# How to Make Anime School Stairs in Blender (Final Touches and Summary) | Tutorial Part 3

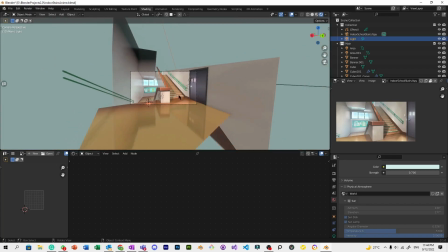[24:48]
So now once you're done, you can create
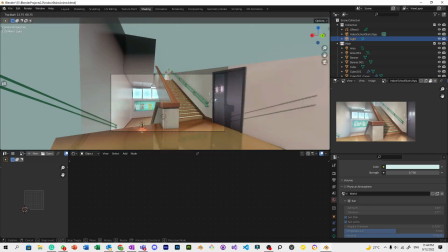[24:54]
animations with the sunlight, like, you know, time lapse of the sun.
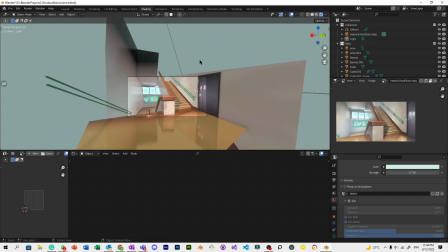[25:00]
It's up to you. Or maybe you can also make it day or night time, or
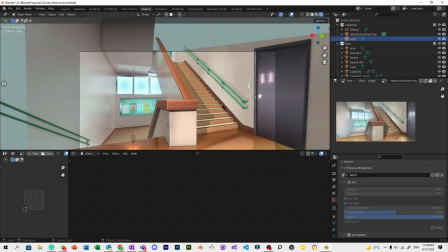[25:10]
you can make some animations outside the window, right?
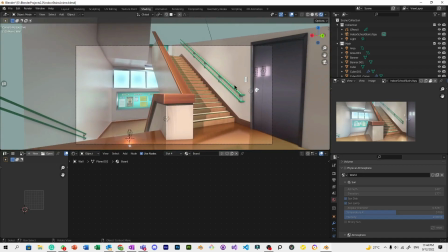[25:18]
Okay, it's up to you, but that will be in the post-processing, which I might upload the final video of it.
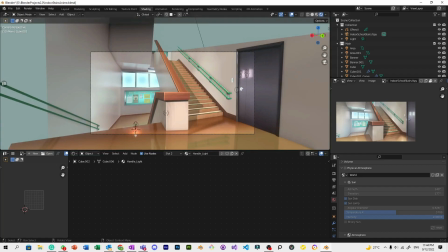[25:26]
So post-processing, you can do it in the compositing, but I'm doing it in the After Effects,
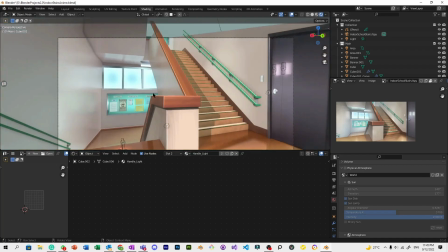[25:35]
which will be my personal project. And yeah, this is the end of the tutorial series.
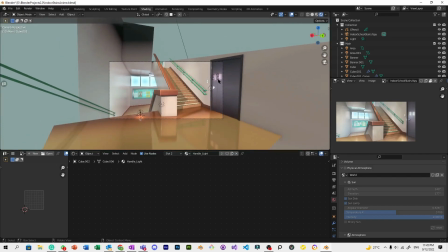[25:44]
It's really easy to make anime scenes. You just really need to understand how to do this kind of stuff, these nodes, and you're ready to go to make some beautiful anime scenes.
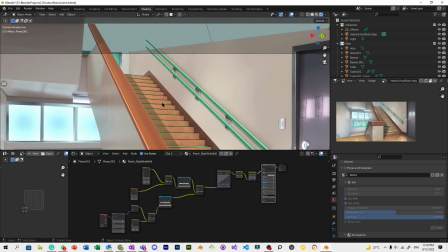[26:01]
So
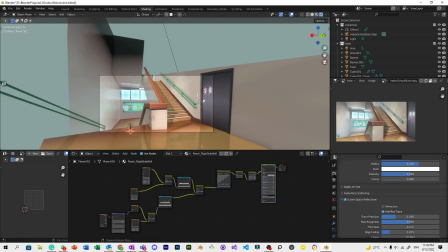[26:06]
if you want to change the color scene a little bit, what's that here? You can change it here at the use curves.
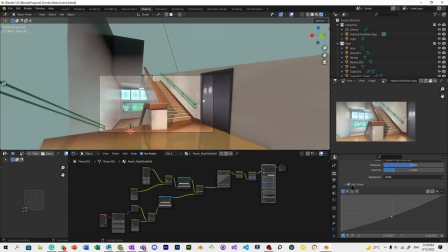[26:22]
Check this use curves. Use curves.
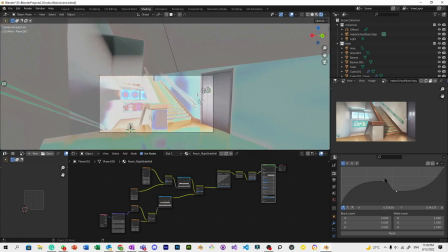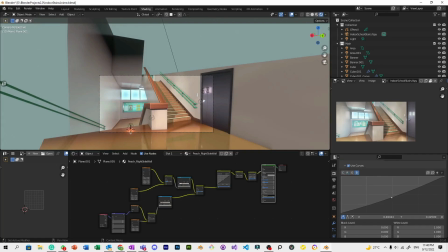[26:36]
Or if you want to make a cooler, just adjust the blue one.
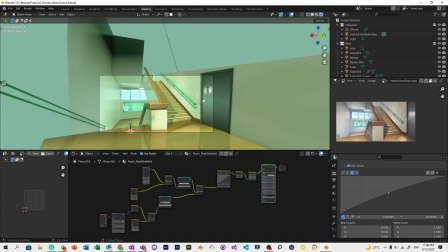[26:44]
Warmer, this one. So yeah. So another tip before I end this video,
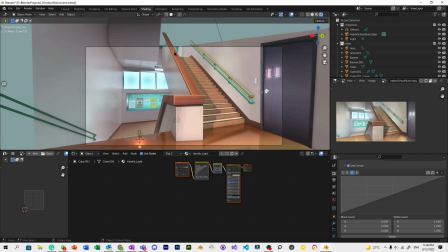[26:53]
if you see the world or the background color is blue,
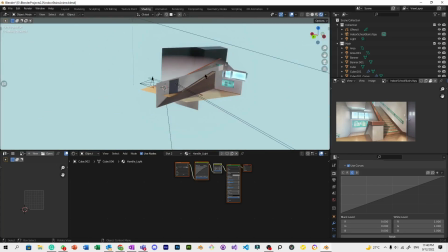[27:01]
set the world to blue.
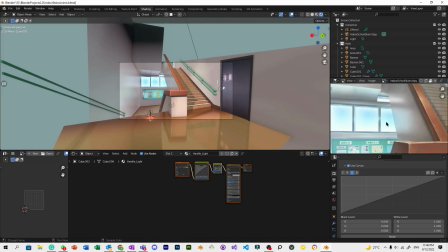[27:03]
What I mean by that, as you can see in the reference, there's a school, blue sky, right? So set the world into color light blue, same color of the sky.
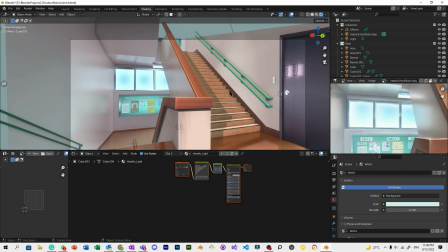[27:18]
So for example, another example, if it's sunny desert scene,
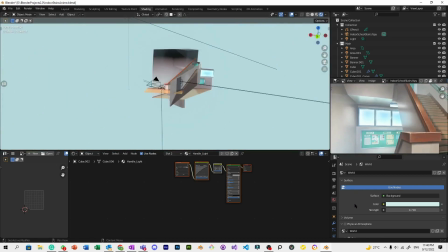[27:26]
and the reference, set the world color into a bit yellow, right?
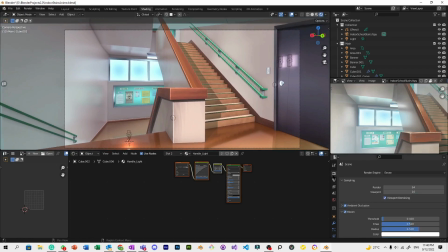[27:34]
So next tip, go here in the bloom.
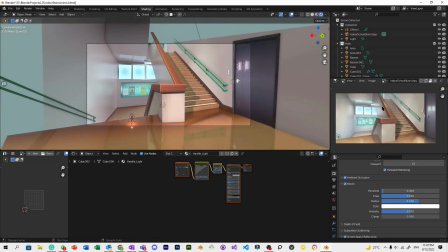[27:41]
So as you can see, anime scenes are foggy, a little bit of foggy, right?
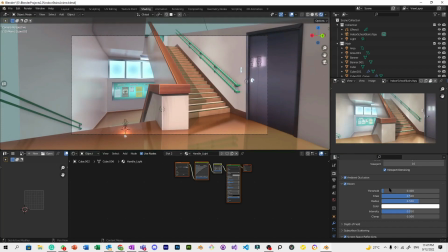[27:47]
So So Bloom will help you in making anime scenes, because watch this. If it's one, it's very raw, right? It's a bit boring scene. It's like there's no blend into the atmosphere. There's no scale.
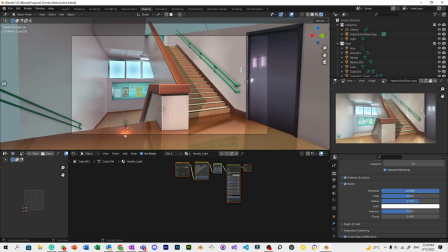[28:07]
It's just simple. It's just blatant. It's a boring taste, right?
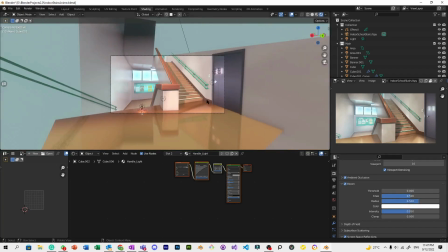[28:12]
So if you set it in 0, and it looks good, right?
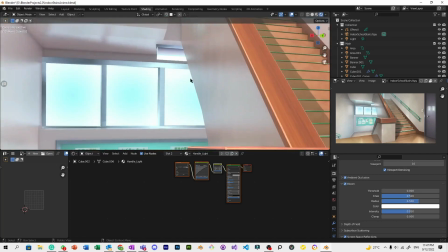[28:19]
It has atmosphere. It has more perceived depth, right?
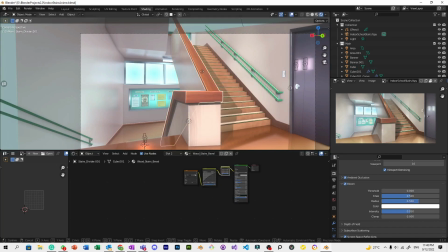[28:27]
Scale or different layers. It highlights the different layers.
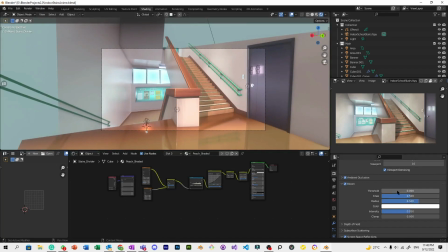[28:33]
So yeah, bloom is very important in anime scenes.
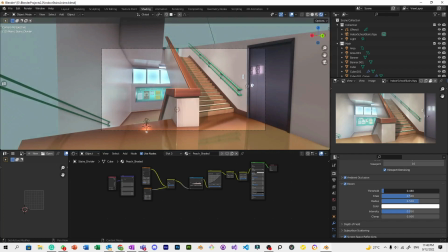[28:39]
I always set mine to like 0.4, but I think 0.1 looks good on this.
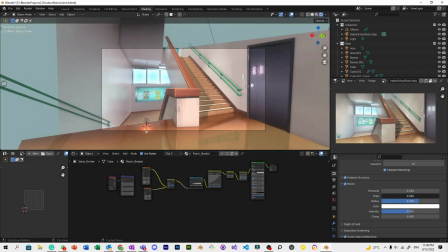For example, food scenes.